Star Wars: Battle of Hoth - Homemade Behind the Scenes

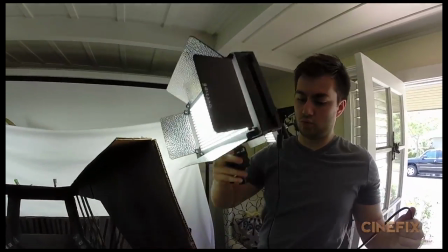We put up a big white sheet for the snowy background. We've got one light that moves overhead and causes shadows and stuff, so that gives you a sense of motion.
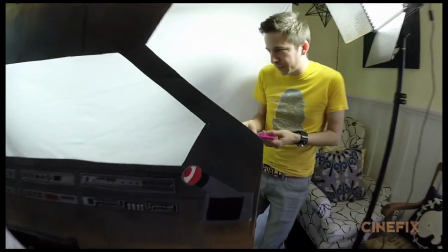These are gonna be the lasers that go by. You're just gonna like be sitting here like, just tossing them. Oh, I can totally do that.
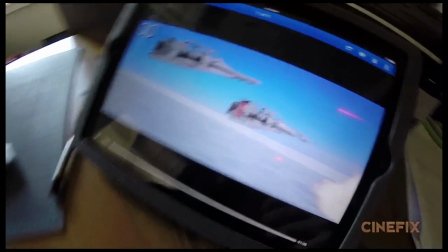So they go pretty straight. And then we've got some smaller ships. This is awesome.
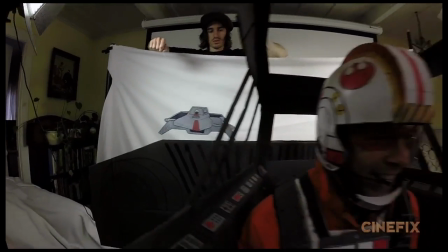We've got like the front view of one of the ships. It's back there on some strings. Since the ship is flying around the Walker's legs,
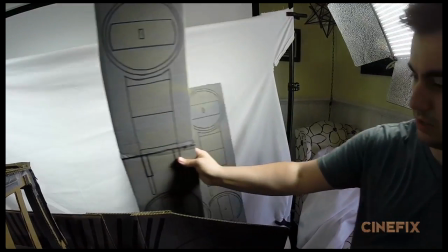I did make 3 big legs that we could hold and then sort of move in a kind of circular way so it looks like the ship is flying around them.
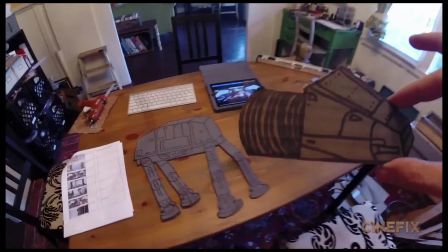Okay, we're done with the full-size legs. Time to use this special one to fly away from in the background.
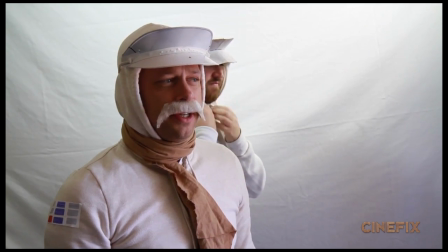While we had everybody there, we all switched costumes and played that group of people that's down on Hoth.
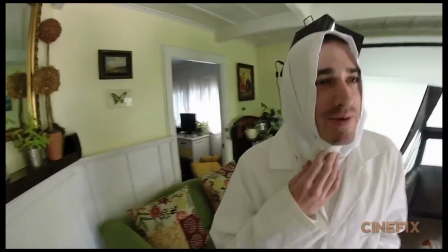So we all kind of just put on hoodies or white long sleeves. Remember when Mother Teresa was in Star Wars? That's my character.
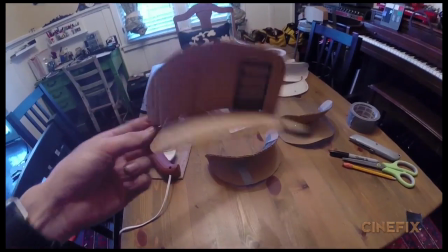We look like we're in some kind of weird cult right now. I made some white visors for everyone to wear, and then we had these yellow children's goggles, painted them white.
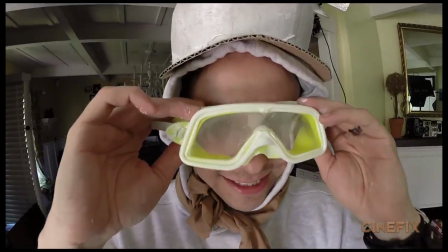Everyone's wearing those. Avalanche!
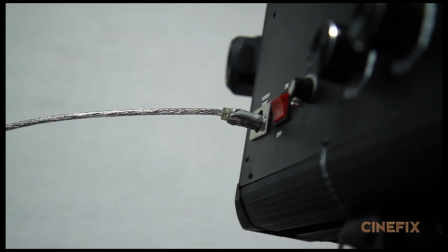Ooh. There's two quick insert shots. One of them is the cable pulling out of the ship, and that's just like the back of one of our lights that we pull a cable out of.
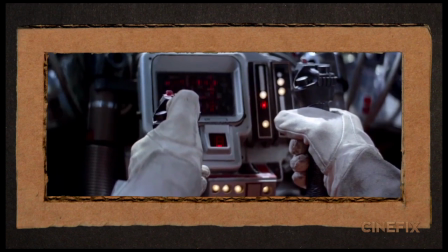Then there's the shot of the two hands on the controls firing the grappling hook.
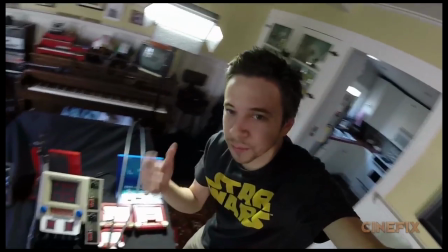In this one quick shot, we've got so many toys from our childhood Battleship games original.
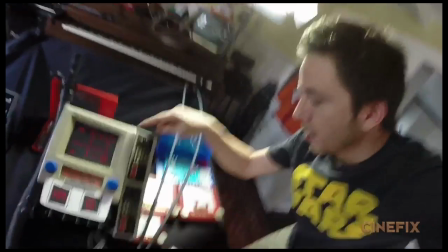We've got the Etch-a-Sketch Animator, which is one of my favorite toys ever. Got some regular Etch-a-Sketches, and of course, original NES controllers.
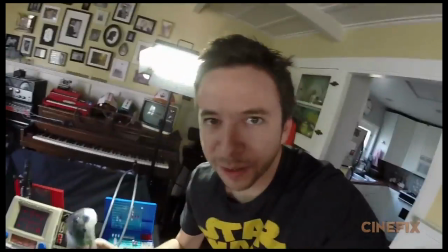This Atari controller's mine, however. This joystick came from a thrift store though. So that's it for the life-size stuff. The rest is all done with toys and miniatures.
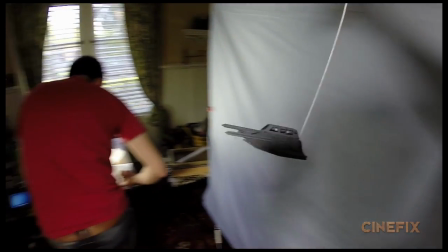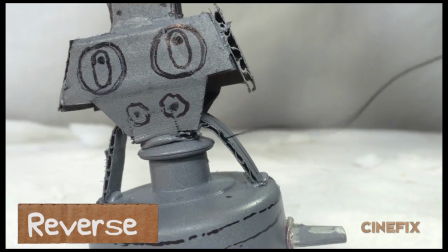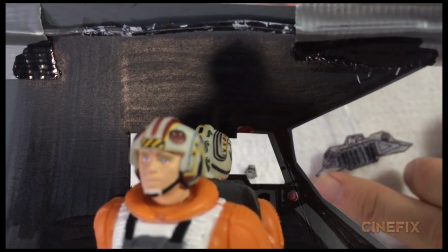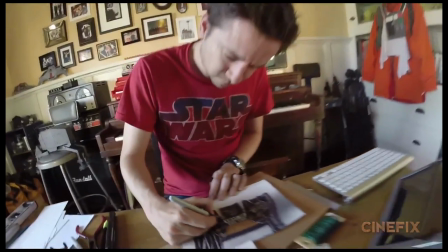There's a handful of shots from inside the speeders looking out. So I made a handful of little 2D facades that you can actually just kind of look through like little windows.
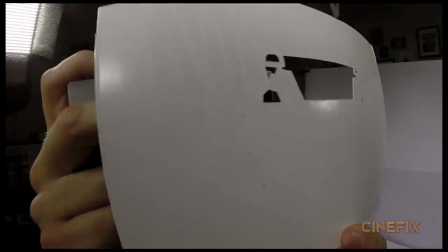So I just hold it up in front of the camera, and then you peek right through it, and it looks like you're flying inside of the spaceship.
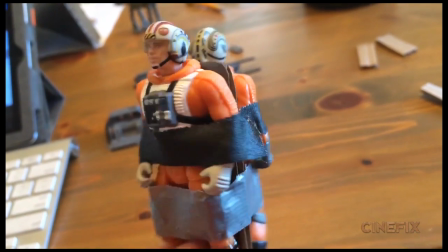So this is actually Wedge up here in front, but we're using Luke in the back. I don't think they make a Jansen action figure, do they?
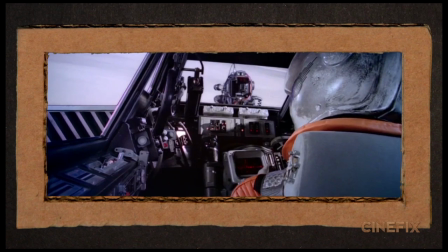Alright, so in this shot looking through the back of the ship here, we've got Jansen, the gunner, aiming this gun,
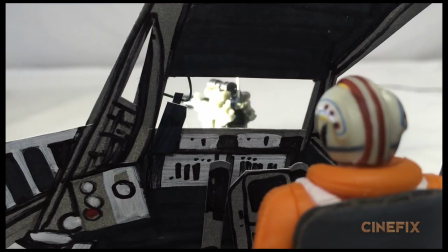and so I'm moving the gun on this side of it, and also moving this little piece that's his little console that he's kind of grabbing onto,
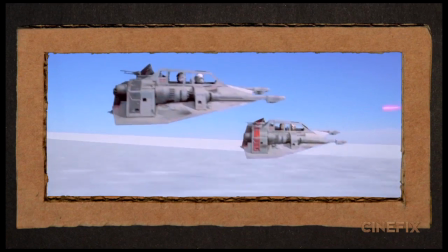so moving them together like they're connected on either side of this. There's a couple shots where we see the Snowspeeders flying around, so I made some versions of these.
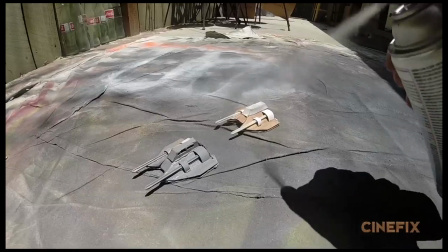I made these things out of cardboard and paper. They're pretty tiny, but I tried to get as much detail as I could, including seeing the silhouettes of their little helmets and their little orange suits inside the window.
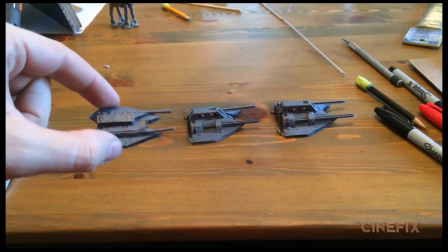And then I also made a smaller version just to make it look a little bit smaller next to the big walker.
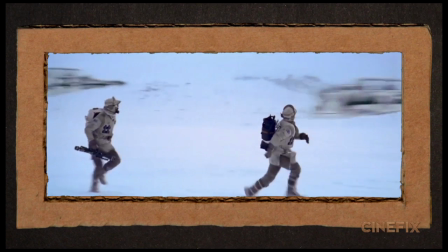There's a shot of two guys running, and we wanted to have those ships fly by, so we just used two little G.I.
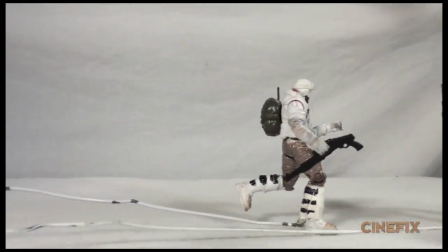Joes, painted them white, so they could scurry along and then have the two ships fly by. Alright, so then we had to make the actual AT-AT, also known as the Imperial Walker.
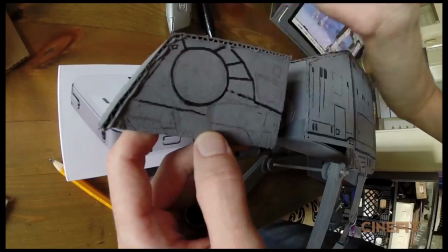Now Ben made this thing, and it's really complex and awesome.
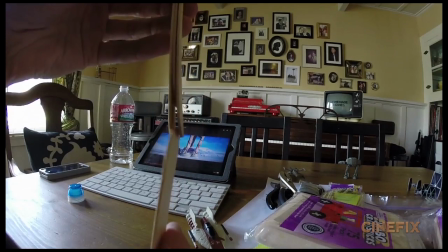The legs are made out of popsicle sticks at different lengths so that they can kind of hinge together,
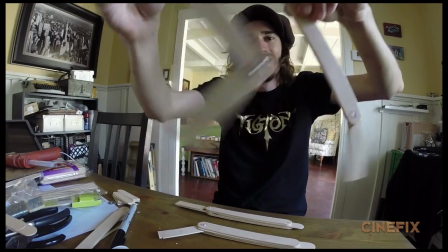so that they can bend freely. And then the feet are kind of pieces of cardboard.
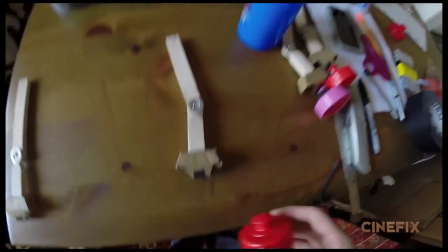And then the foot itself is the top of a plastic water bottle because it had kind of a cool, funny shape.
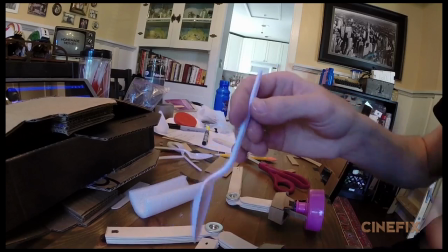The toes, we call them, they look like toes, so we call them toes, are just the ends of plastic spoons, so those are glued on there.
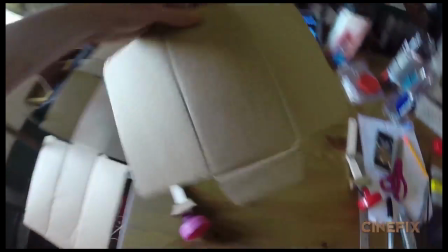The legs are all attached to the body itself, which is made out of cardboard.
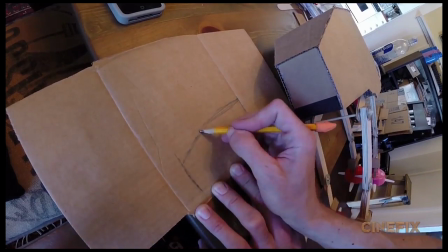And then the head is made of cardboard and attached with a plastic tube for the neck.
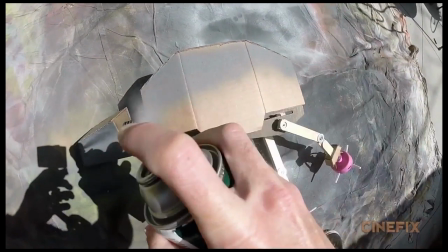And then the whole thing is painted gray, and then he added on all the little details with markers.